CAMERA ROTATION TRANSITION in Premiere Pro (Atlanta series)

So, today I've been sick. But the show must go on, Copycat Friday must go on, because we've been working on something pretty amazing.
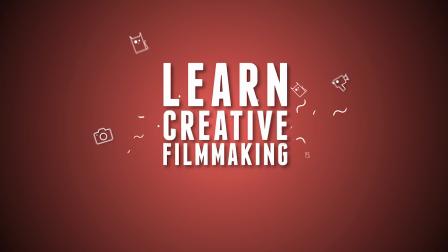It's Jordy here for cinecom.net and let's start with a big thank you to Yannick and Lorenzo who have been shooting and editing this entire project. I'm only doing this part right here because I've been pretty darn sick. Today we'll be recreating the trailer of Atlanta Season 2.
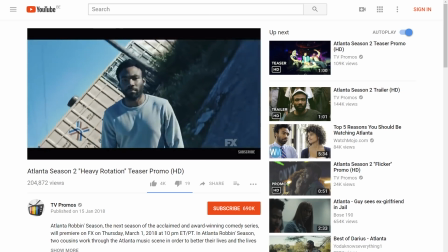Honestly, I haven't seen the series yet, but from what I've read online, I should start watching this immediately in a trailer you see these amazing transitions where the camera rolls
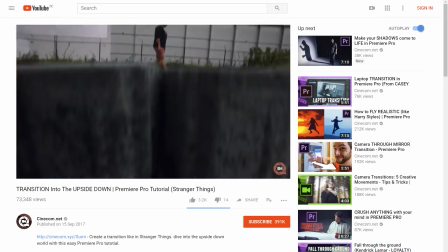into and back out of the ground But that alone is not so hard We actually did a video about that a while back
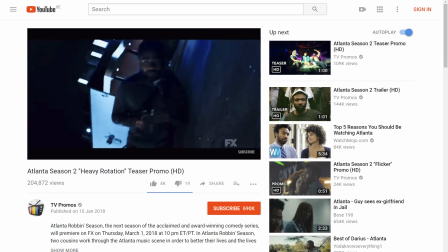But what makes this so interesting is that we also have a person rolling with the camera And this makes it a lot more complex and we've been looking for the easiest way to recreate this
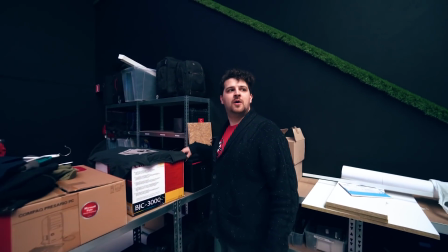Lorenzo What's that groovy music?
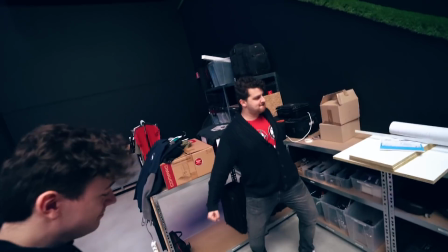Yeah, let's dance Hmm, hmm, hmm, hmm.
While I'm sitting here at home, Janik and Lorenzo can dance to the awesome music that Premium Beat have provided to us.
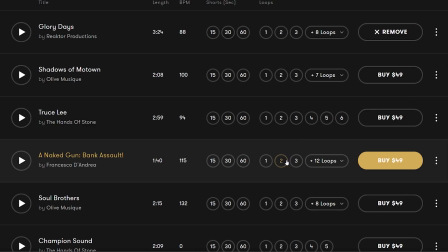It's a music library where you can find premium songs and loop sets for any commercial project.
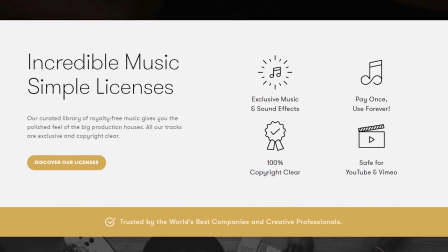You can even use one song in multiple projects without having to purchase it again.
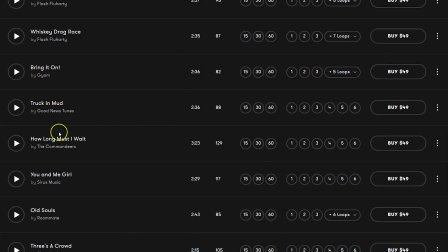Now, Premium Beat have put up a special playlist for this episode which you can find by clicking in the first link in the description below.
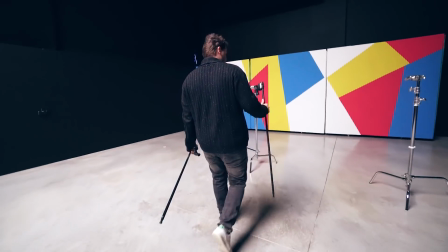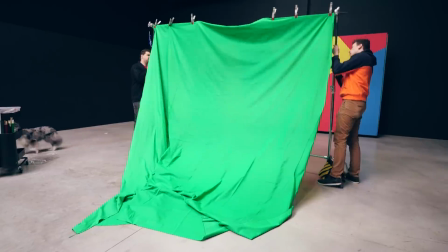On the show that did the effect with a green screen, so that's why we're gonna use a green screen.
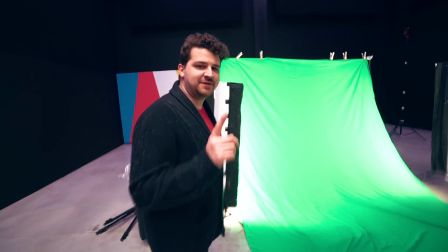We already built one and The important thing with the green screen is that you have two lighting zones One for your green screen like you
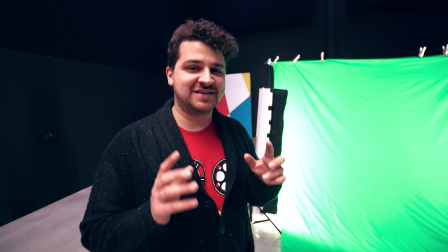can see and one lighting zone for your subject And that's because we don't want to cast shadows on the green screen But the lighting for your subject is
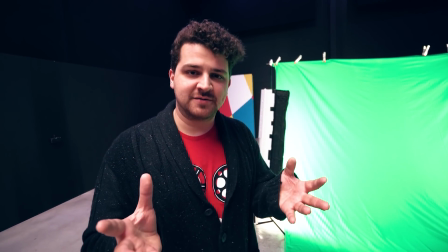also really important because you gotta match it with your background And the background is then shot elsewhere Janik and Lorenzo
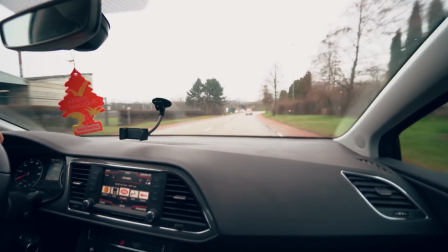just drove around looking for interesting spots It would be better if the Sun would shine but the weather was unfortunately pretty bad Now,
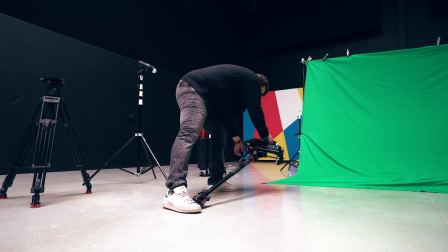you want to find a way to rotate your camera here. We first tried it with a monopod, but that didn't came out right. The camera was shaking too much. We needed two legs to rotate the camera on. So, we used our Mi Video tripod, which allows us to detach one leg. But you can also find other ways to only extend two of the three legs of any tripod. This was a lot better and allowed us to move the camera in a perfect arc.
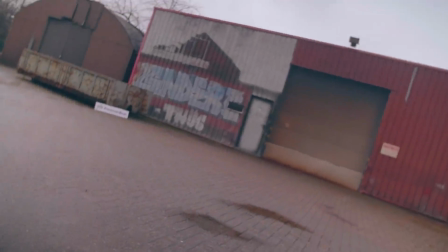Every shot had to be empty and you could already shoot it out of focus, because we'll have the subject stand closer to the lens. Now, if you forgot about this, then no worries, you can always add some blurriness in post-production. What we did do was also make a shot of our subject standing in that same frame. We'll not use this, but it's a good reference to see how the lighting should be recreated in the studio. So, we did our location shot. Let's go back to the studio.
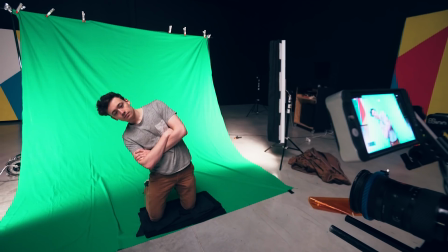Now, your talent can sit on his knees as we'll be making a medium shot. And that will make it easier for Lorenzo to lay down, come up and fall back down. The lighting does have to change here. So, what Yannick did was holding an extended light above Lorenzo.
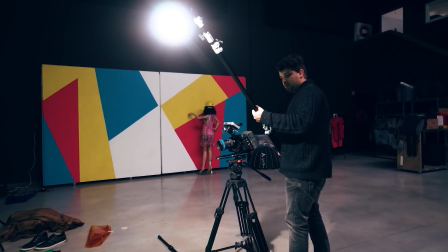And as Lorenzo makes his movement, Yannick would walk with the light over him. So, instead of moving the camera, we moved the light, giving the same impression.
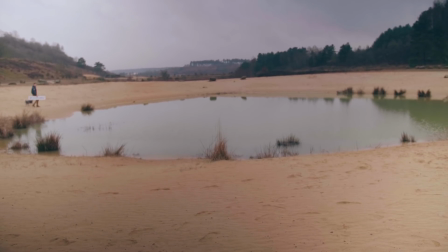Most of the shots were pretty flat because of the bad weather. So, for those clips we added a soft dome to our Stella light.
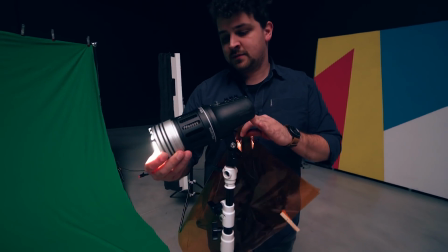The night background had a streetlight on top, so there we could attach a Fresnel mount to the fixture and added an orange filter to it to mimic that streetlight.
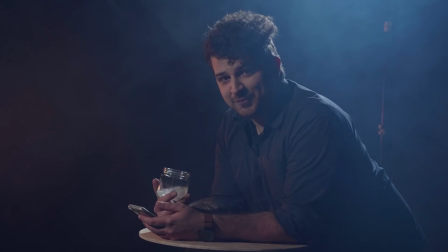Without Jordy here I'm feeling quite blue. But with this Premium Beat playlist, I'm feeling quite funky.
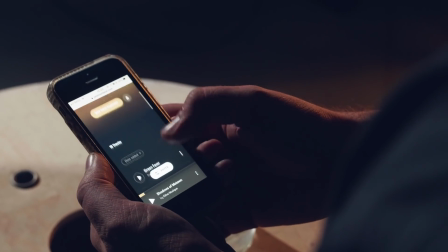This Premium Beat playlist is specially made for this video. You can choose out of 10 soulful songs to funk up your video. Never miss a beat with Premium Beat.
The post-production process is fairly simple. You can already put your background on the bottom and the green screenshot on top of that.
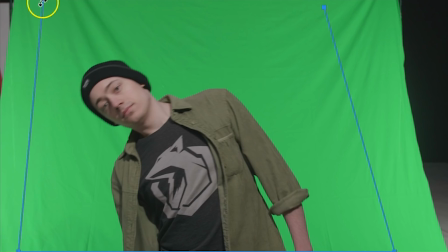First, you want to mask out your subject and remove the green using an Ultra Key effect.